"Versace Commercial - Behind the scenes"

I wanted to show you how I made this Versace perfume commercial.
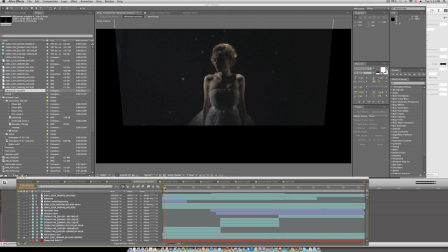(0:05)
So here we are in After Effects, and this is the original shot. Basically it comes down super slow.
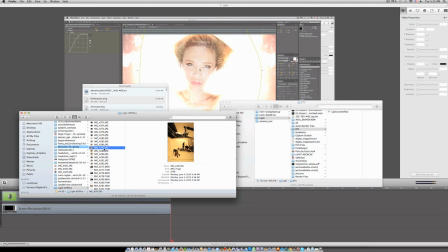(0:11)
We shot it in 5K, I think at maybe 150 frames per second.
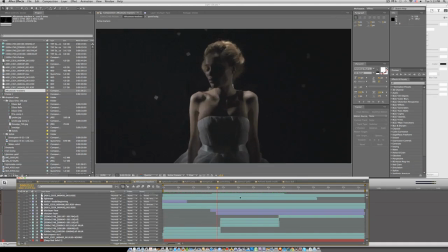(0:18)
So this whole shot is about 1.5 minutes, but it's sped up in the final to fit in 30 seconds.
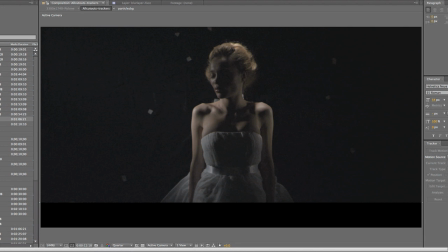(0:27)
So you can see here the very faded tracking marks that I used to track the background.
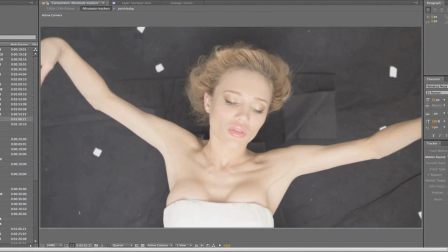(0:33)
We found Natalie, our model.
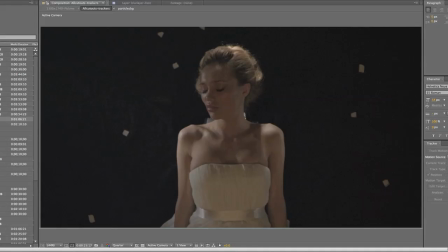(0:37)
She was runners-up on season 8, I think, of America's Next Top Model with Tyra Banks,
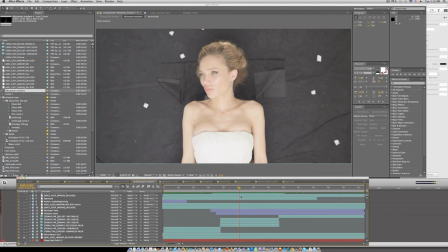(0:46)
and she did a great job. The biggest change to modifying this spot is to add a optical flare
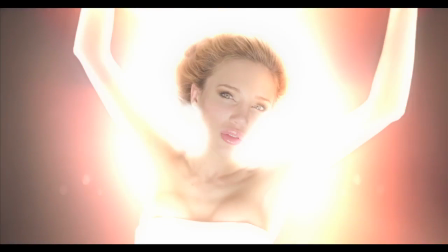(0:55)
that grows behind her, that kind of fills everything around her and makes it a lot more interesting.
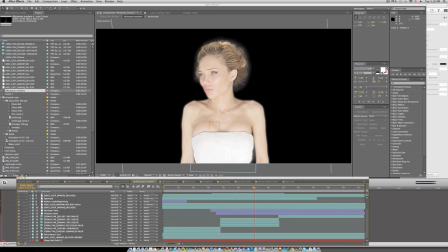(1:02)
I ended up using the roto brush in After Effects to rotoscope her out from the background.
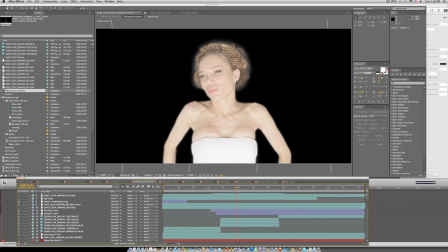(1:08)
You may be thinking, why didn't I just shoot this on a green screen?
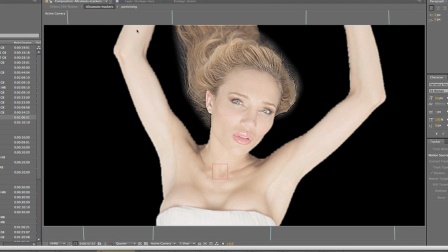(1:12)
It doesn't matter too much because I had to make a mask around all of her anyway for the optical flare,
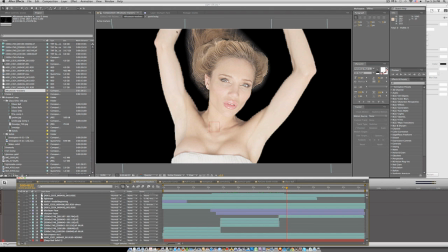(1:20)
so I could control how it sort of bled into her skin.
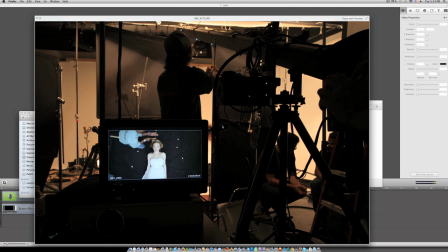(1:25)
Red let us use an entire Red Epic package for free
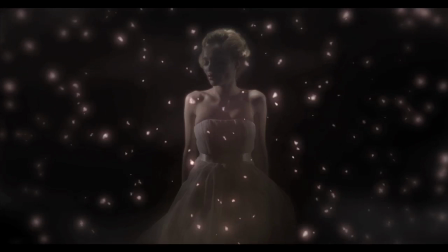(1:32)
because they liked the concept of this perfume spec. I got the President of Red's attention, I guess, with that April Fool's video, RH1 series lens video that actually tricked him.
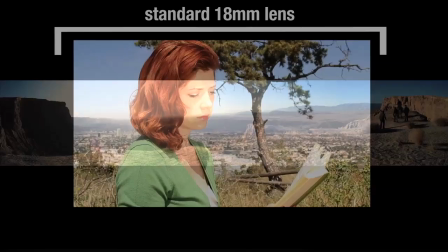(1:45)
He sent me an email saying that he was excited to talk to me about the lens,
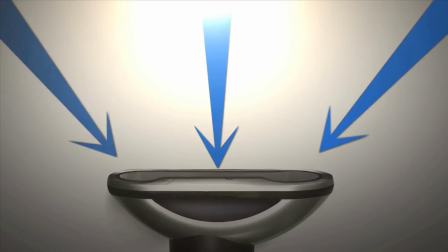(1:51)
which I had to write him back and tell him that it was not real,
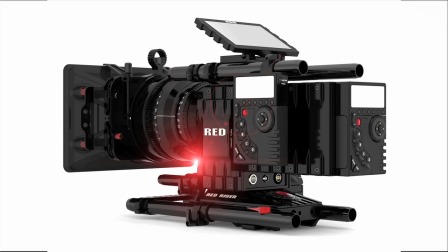(1:55)
and he sort of got a chuckle out of it and was nice enough to let me use this package,
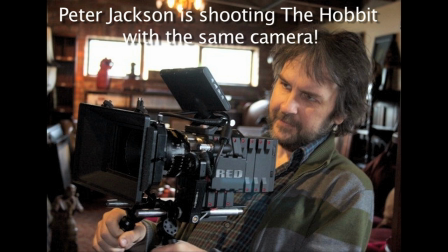(2:01)
which was so awesome because we shot the whole thing in 5K, super slow motion,
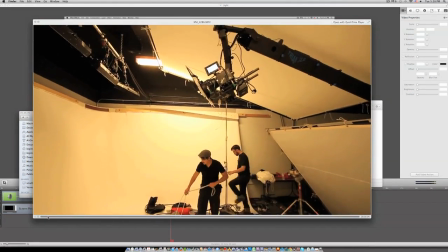(2:08)
I think it was 150 frames per second, but you can shoot it at 3K at slower than that.
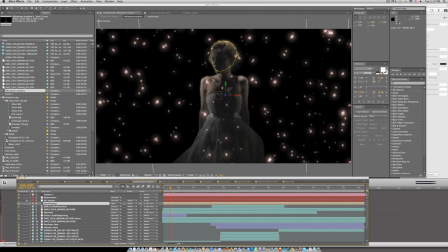(2:15)
I think 300 frames per second is the max. In the very beginning I used particular, trap code particular, to make sort of floating flower petals slash pink glowy bright crystal things.
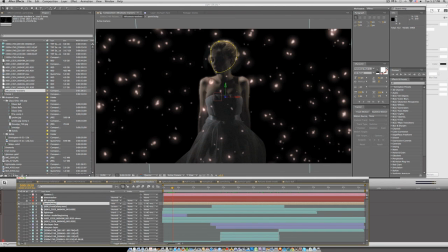(2:31)
It kind of looks like snow. Because I tracked the background with those tracking marks is why it looks like it's part of the scene.
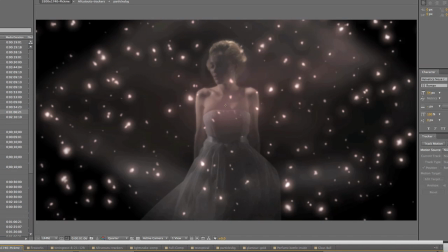(2:40)
I used Andrew Kramer's crystal orb tutorial to make these wafty. To me it almost seems like an old Disney movie, the way that they sort of animate in.
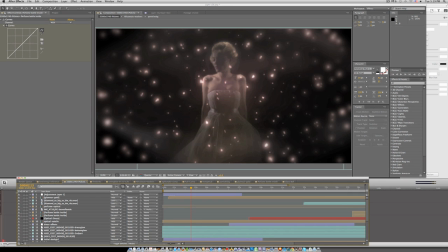(2:54)
It's kind of like old, it's like Disney animated smoke almost. I added one last layer here that just blurs the edges of the scene.
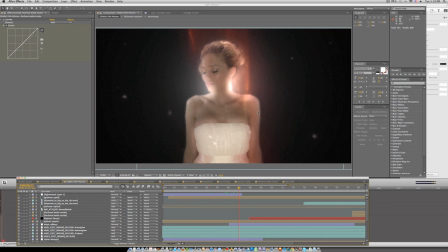(3:03)
We shot a separate plate with a bunch of white rope lights,
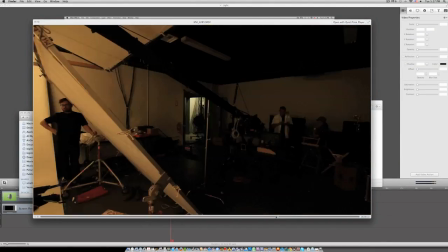(3:07)
and the rope lights were connected to a dimmer so that we could kind of play with it and kind of experiment.
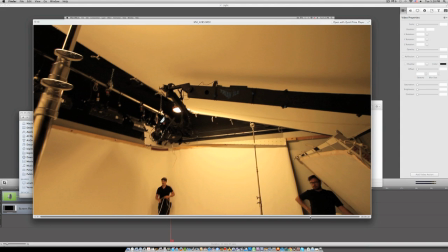(3:15)
It was Eduardo, the DP's idea, and I have to admit I was pretty skeptical at first because I didn't know.
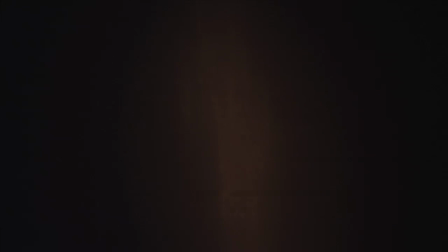(3:22)
It's like, how in the world can you make rope lights look cool? Apparently you can.
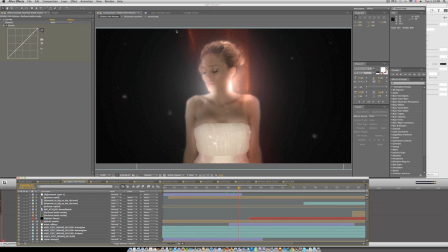(3:28)
You just have to make it go through 2 layers of diffusion, and it looks amazing.
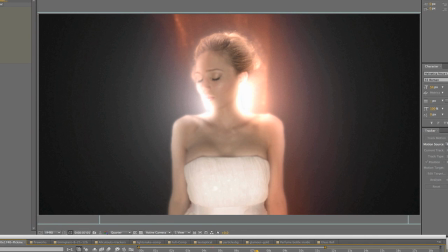(3:32)
That helped a ton, basically driving the flare that comes up, because otherwise it would just be a big white ball.
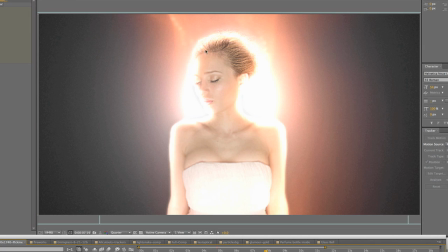(3:39)
But because we had this growing brighter rope lights behind it, it kind of makes it into a more spidery, fluid looking thing.
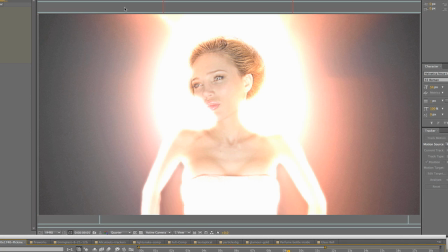(3:48)
You can see the horn-like stuff coming out of the top.
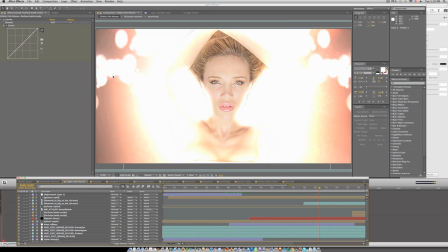(3:52)
As it gets later in the spot, I added a bunch of different plates like gold dust falling, and also these out of focus little, I guess, light effects come in and out, just to make everything feel a little more diamondy.